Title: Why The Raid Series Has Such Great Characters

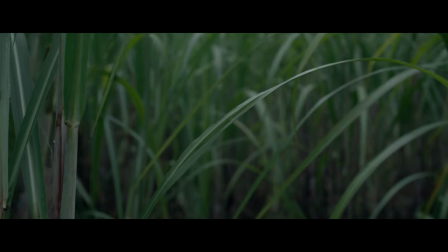How do filmmakers create memorable action characters? Is there actually any real-life example on it?
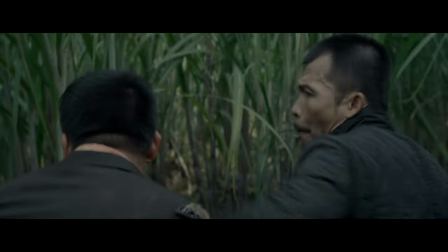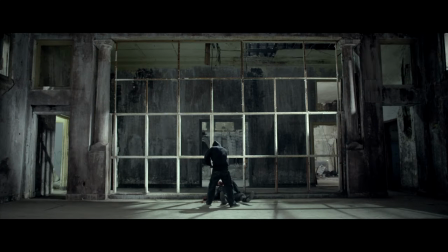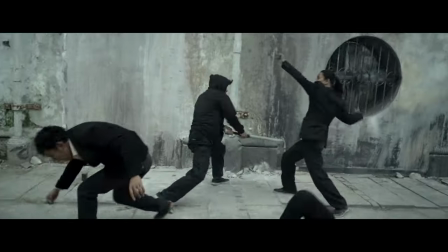Yes, there actually is. What's more surprising from the example I'm going to talk about is that these three characters have relatively
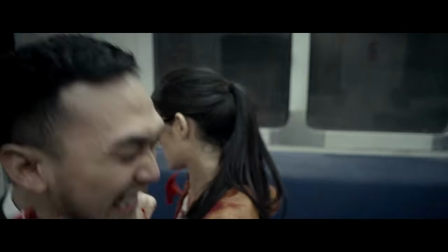short screen time considering that their film runs at around 150 minutes mark.
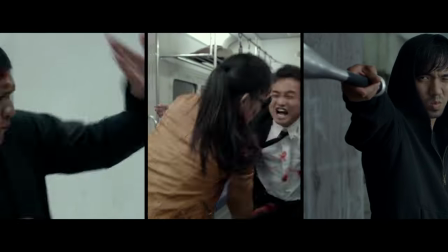All combined, they don't speak more than 20 words, and lastly, they contribute very little to the story.
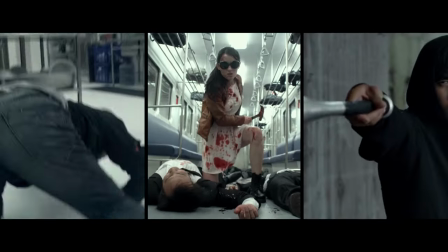But when I walk out of the theaters, which is odd since I was just a middle schooler back then, these characters are what I vividly remember by the film.
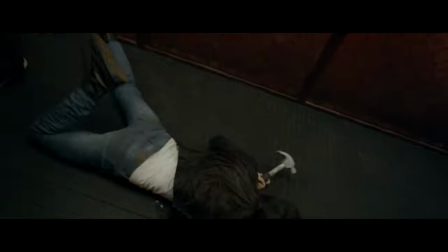They're the highlight. They left a lasting impression on me, and they perhaps will be a guide for me on how to create an action character.
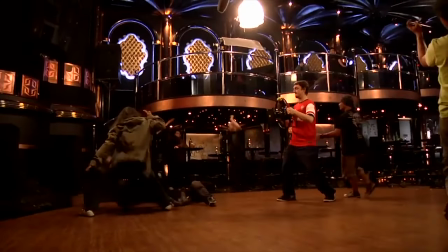And so how does Gareth Evans manage to make these legendary action characters?
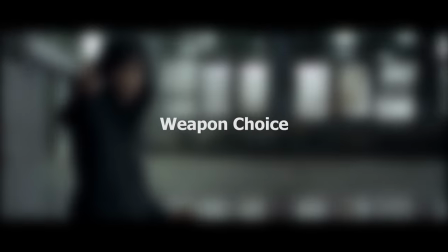The first one comes with the weapon choice, a unique, proficient weapon choice that become their main weapon.
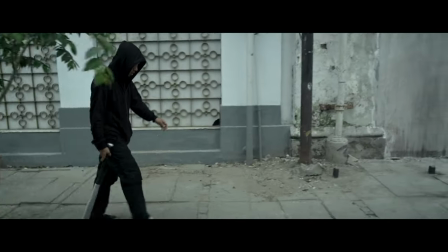Hammer Girl, like the name with her hammers, Baseball Batman with the bat, and The Assassin with his Karambit.
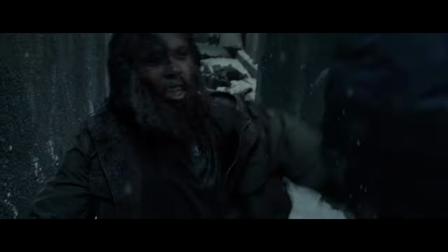Rarely do they got to hold any other weapons besides that.
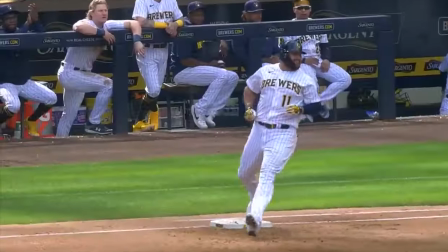You might also notice how these weapons are weapons that we associate with daily life, becoming an irony as the villain turns into the lethal weapons to kill people.
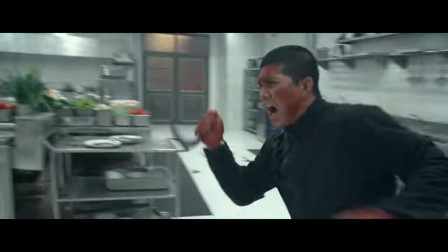but what is interesting is how some of the weapon choices is actually rooted deeply into the philosophy of martial art itself.
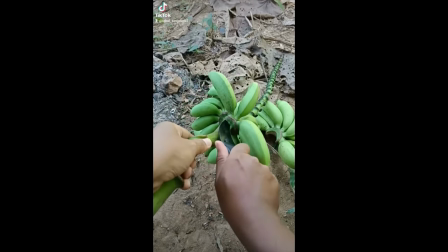Aside from agricultural use,
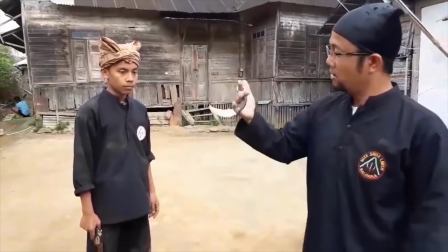the karambit is a well-known weapon within the Minangkabo people and now widely used as a weapon in Pecaksilat martial art.
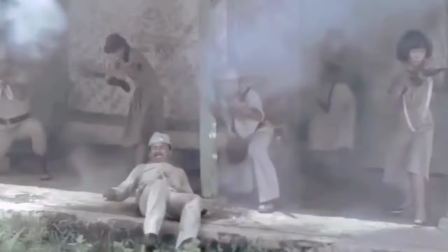During the colonization time, many Europeans recounted how the fighters would use karambit as their final resort when they lost their primary weapon,
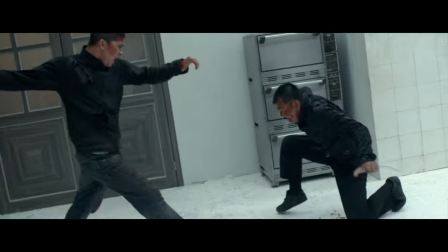which is a very great nod to how the assassin decided to use the karambit when he was at disadvantage against Rama.
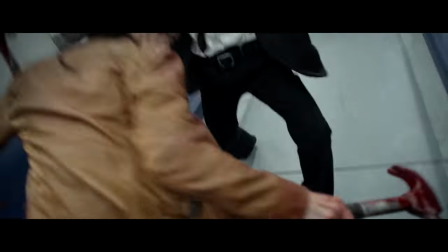The choice of hammer is an acquisitance as well. Garen Evans wanted to feature the silat harimau or tiger style pichak silat in which
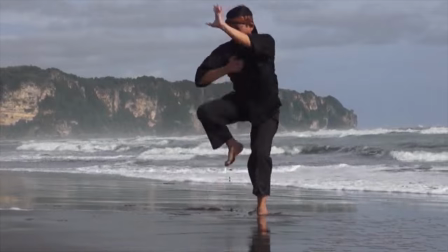the user hits the opponent with the palm of the hand while the fingers are kept in a claw-like position.
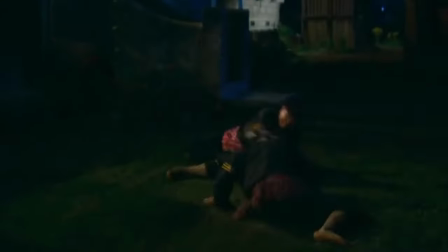Yet to differentiate with the one he had shown in Marantau,
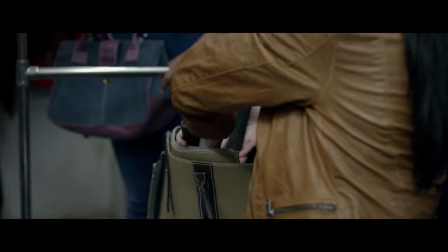Evans wanted to find an extension where the weapon could be used and the only thing he could think of is the claw hammer,
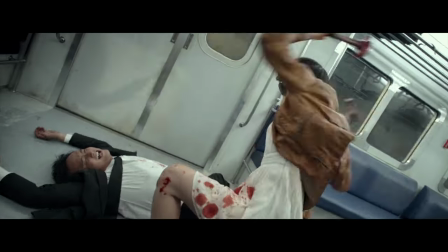the primary weapon that its character holds, as well as the irony that it could be such a dangerous tool already sticks out.
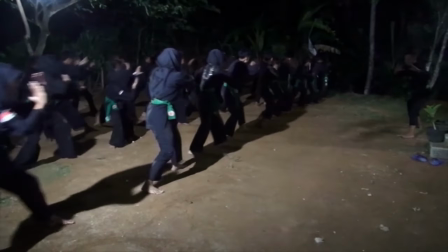Yet I found the most interesting part is how F1 associated the weapon with martial art philosophy.
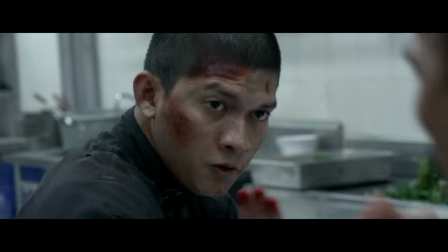Perhaps the audience watching the film don't really care, but it's a great easter egg for an audience like me who wanted to know about the thought process behind it.
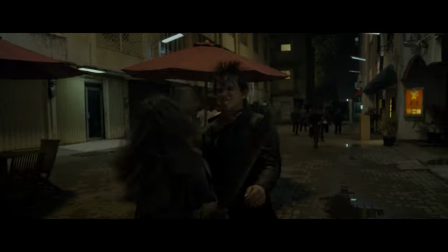That inclusion actually made me think of wow that's so cool and sticks with me years after the film released.
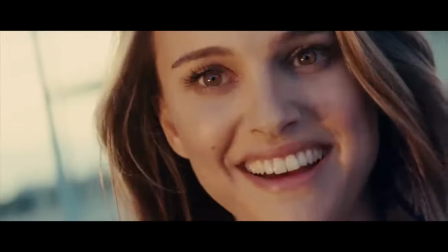If you think about it more, we remember Thor because he will see Simon Mjolnir, the Kingsman, become popular after calling first Galahad fight in Umbrella.
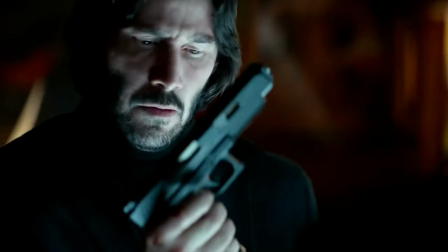Recently as well, John Wick was what you know for his extensive use of guns.
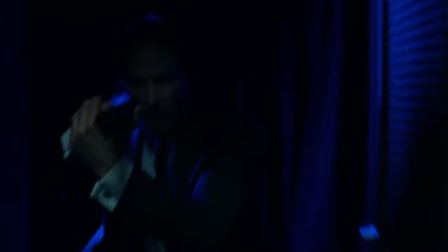Sure, the characters I mentioned have a lot of screen time, especially the main characters in the film, but looking at the raid characters,
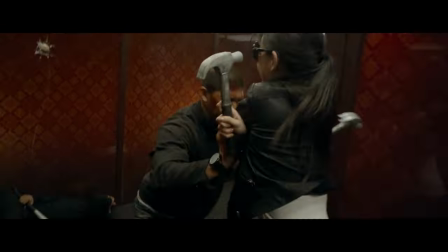I think it's a great way to make a character that possess fighting skills becoming memorable to impress the audience.
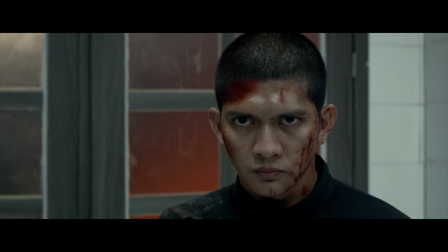By the way, before moving on, consider giving this a like and subscribe if you like the video so far.
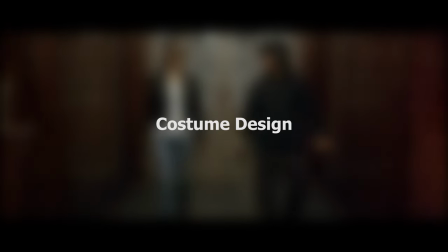And so moving on to the max point, costume design also played a very big role in making this character live in our head.
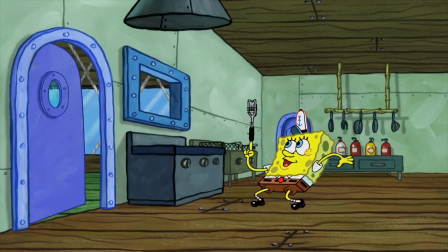I believe you encountered a thought about why cartoon characters usually wear the same outfit in every episode.
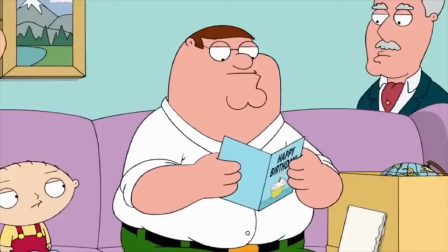There just seems to be no logic on wearing the same costume every day.
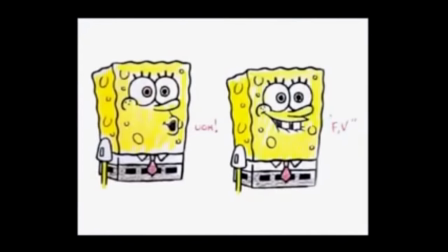While it's true that it's to make it easy for the animators, it also serves as branding.
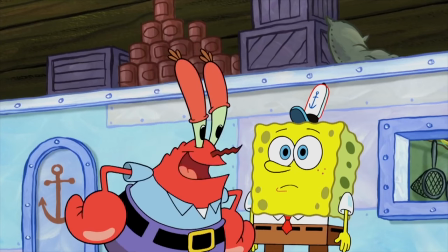When we see the character appear on screen, we instantly recognize the character partially through the costume design that they use.
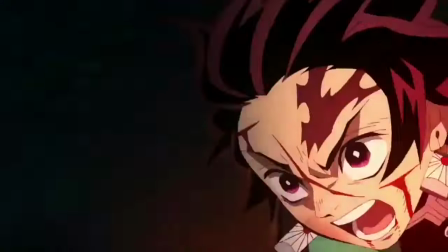The black and green pattern worn by Kamado Tanjiro,
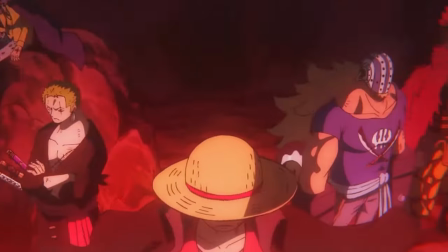red buttoned t-shirt with a straw hat are known by fans as Luffy, the blue exotic dress with a tiara on her head of Princess Jasmine,
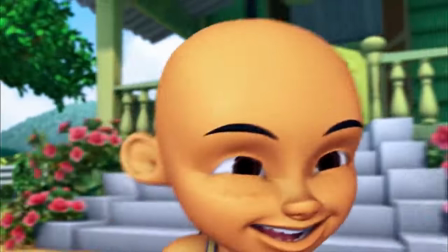or even the yellow and blue singlet with the letter U and E are from the Bureau of Upin and Ipin series.
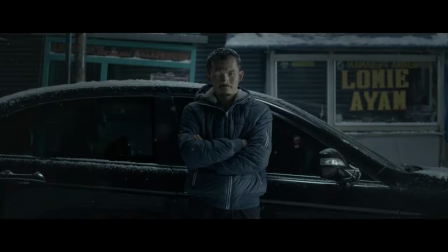You get my point, and this does not need to apply to animated media only. The assassin already stand out with his bald head, wearing a black leather jacket to feel mysterious.
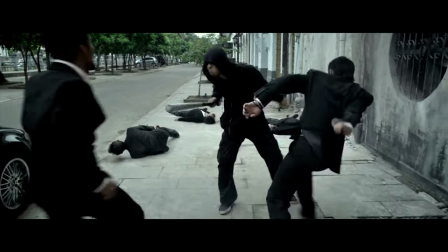Baseball Batman seemingly emphasized that more by having Ferry-Tree Ulisman, the actor, wear a hoodie every time he fights.
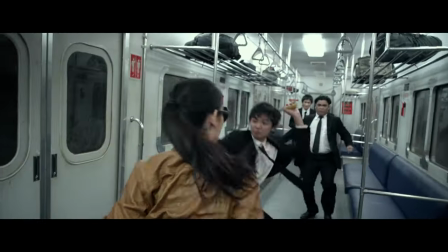But Hammer Girl takes the trophy here with her white dress and leather jacket accompanied by her shades,
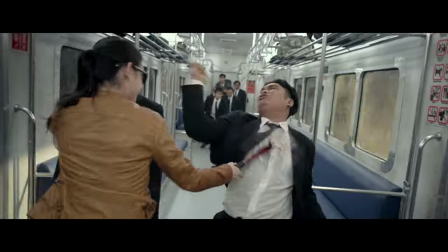showing her as a beautiful, sadistic devil that kills her enemy with no mercy using the hammer.
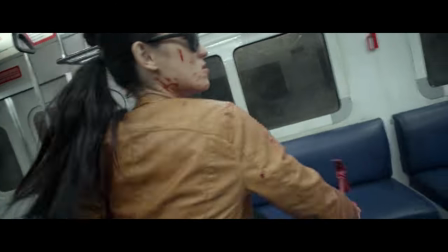Every blood splatter through her dress just adds to the beauty of the violence itself, making the choreography feel alluring no matter how gory it can be.
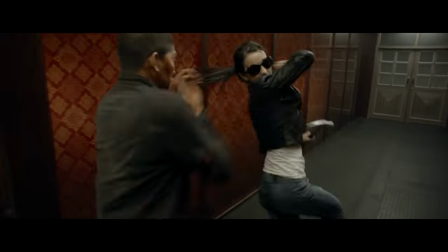This is later modified in her fight with Rama as she wears a black leather jacket with her navy
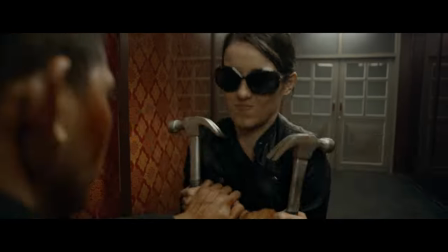jeans but nevertheless still give a similar feeling thanks to the leather jacket and her white shirt.
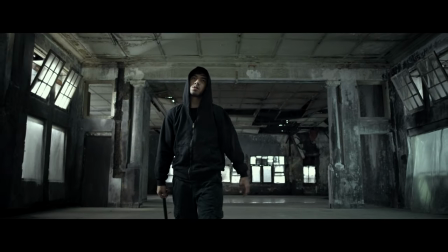You could see that without changing much of the appearance, audience can identify with them easily.
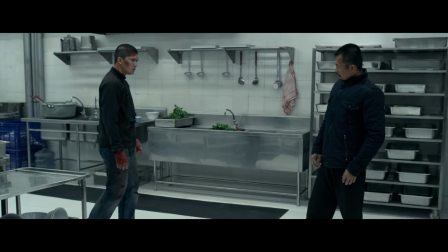Not to mention that what they wore made them look so cool, making us want to imitate the action and fashion, which brings me to the last point, that the action peaks. If you count only the extended fight sequence, the assassin has three fights.
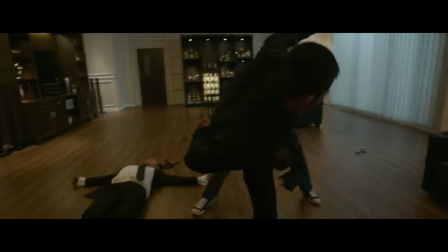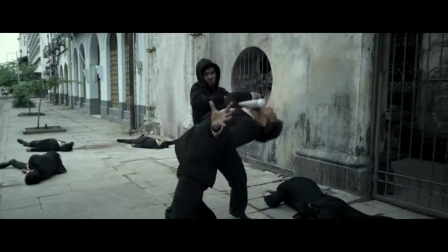Baseball Batman has two, as
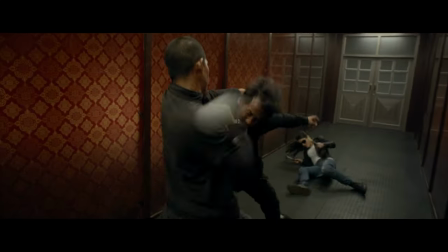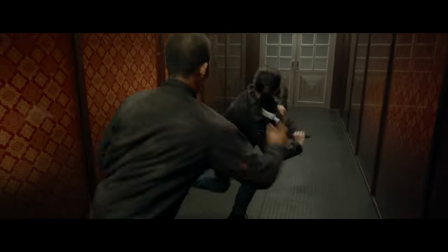well with Hammer Girls.
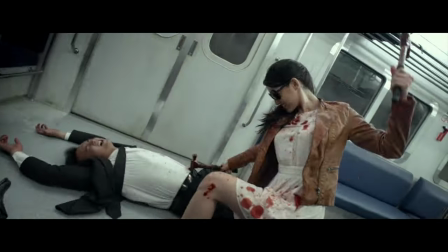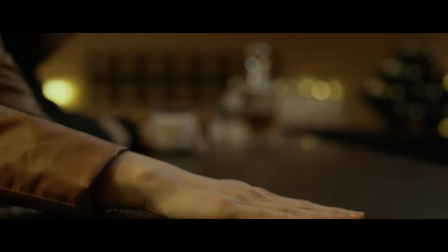In such a short appearance, these three characters need to make strong impressions so that the audience can remember their existence in the film's
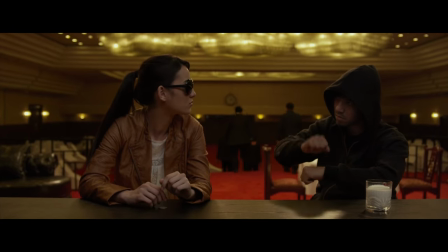world. and one of the cast did that successfully by making the action itself as a dialogue.
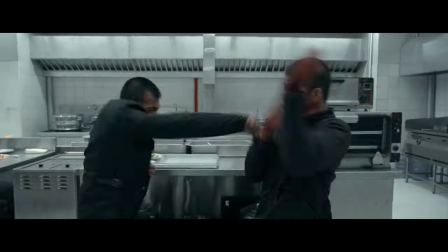We remember them not because how they speak, but because of every swing of their weapon delivered to the enemy,
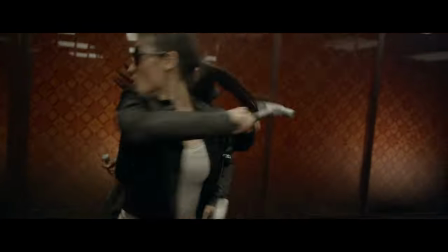and somehow we also crazed the character based on their fighting style.
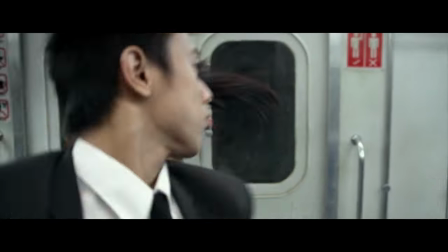Hammergirl loves to deliver gracefully brutal hits to the enemy, while Baseball Batman is the one who loves to finish his job quickly,
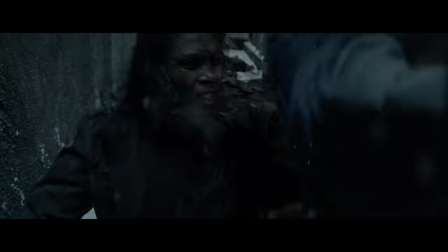and the assassin stands opposite as he enjoys tormenting the enemy into beats first before giving the final blow.
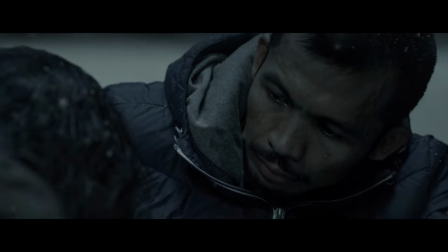Especially the assassin, I really love that without any dialogue he was written with great characterization only through his small movement or how he loves to fight just
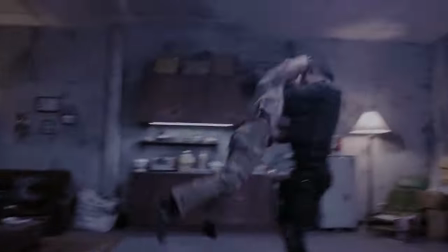like mad dog in the first film actually that's also why mad dog made a great impression on the audience despite not having any weapon his long
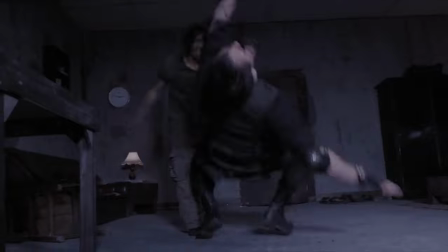hair as well as his dimmer on giving hard aggressive attacks to his opponent while enjoying every bit
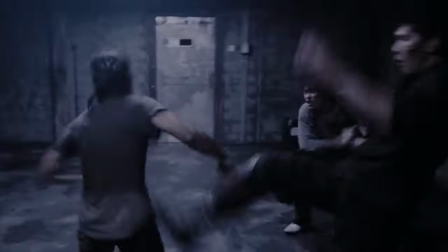of it makes him stand out in the raid they need to say that there are no bad action executed in The Raid,
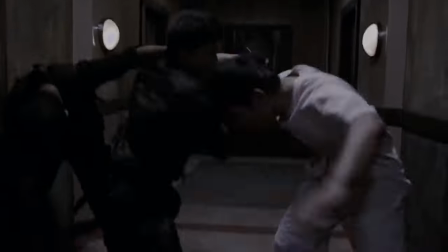and that's what made The Raid, despite not being a character-driven film, have such great character in it.
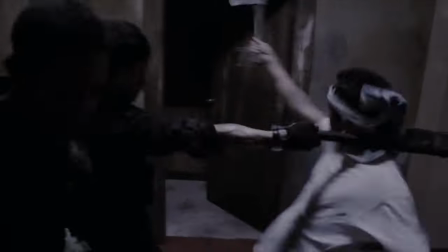Because the cast and crew had all thought to give the character personality throughout the choreography. Dagu, who fought with Rama and Wahyu in the narcotic club.
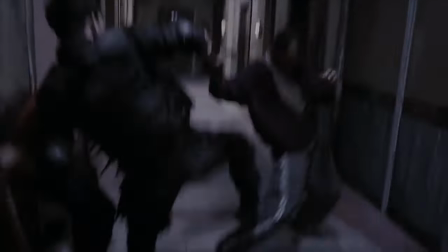The four gang members Rama encountered in the hallway, supporting characters who appeared several times, important in serving the story but never to be revealed the backstory.
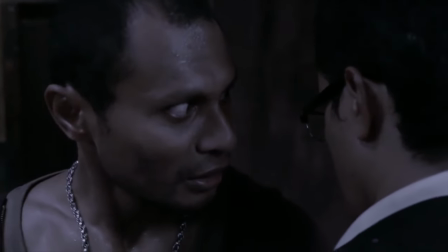It impressed me as I could remember who they were and what they do in the film.
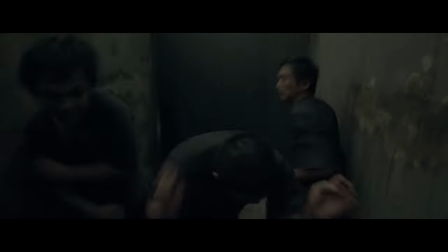That's why I think the most action film seems to feel flat for me.
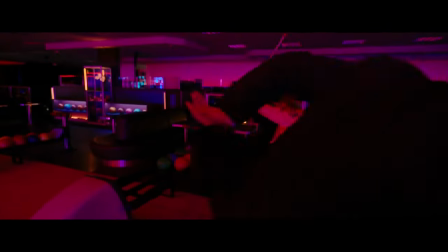They perhaps have a character in the cinematography playing with the sound but almost no focus on the action itself to define that character.
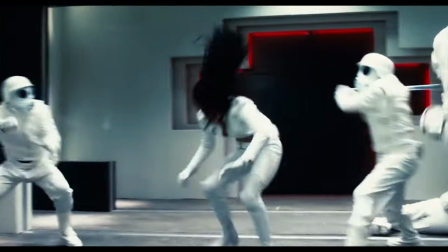They never dive deep on the backstory that makes them perform the action with their style when the times come.
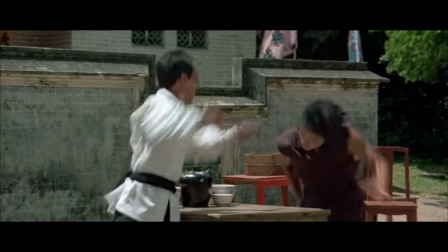I think that's also the reason why a lot of martial artists who once got breakthroughs in great
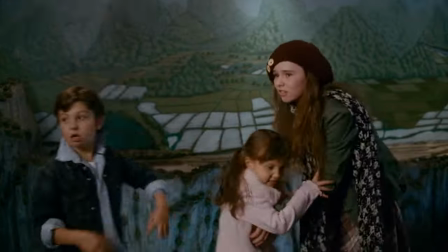action films always run out to be mediocre when starring in other films, especially when they enter Hollywood,
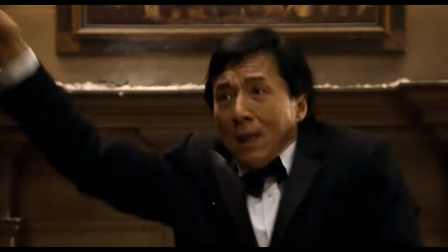Tony Jaa after Ong Bak, Jet Li, Jackie Chun. Even I felt now that EcoWise is just being underutilized now post the raid because the action
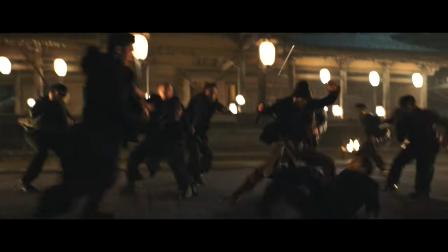he appeared just felt myth doesn't really show him in his prime.
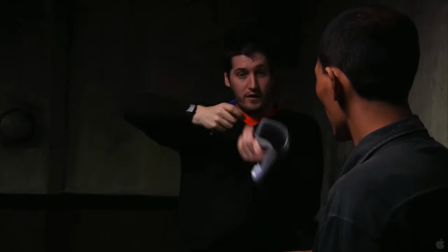Being directed by people who want to make action films but don't understand what makes an action great, but that doesn't mean that I have lost hope on these stars.
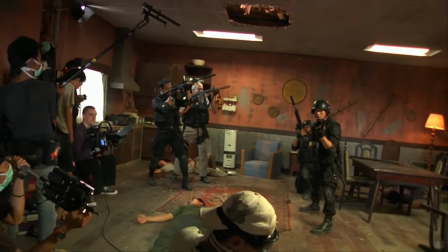They have potential to carry on, but they haven't had the opportunity to find great action film that is able to translate their choreography into a memorable character.
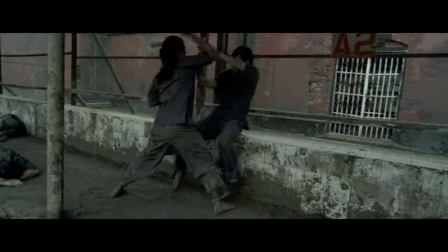I do wish that perhaps this could be a lesson for screenwriters or directors to actually research about the martial art itself first before shooting the film.
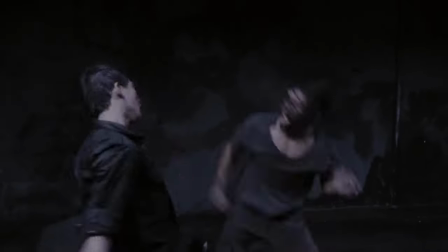Trust me, it turned your action films into memorable ones. Start writing and designing your character.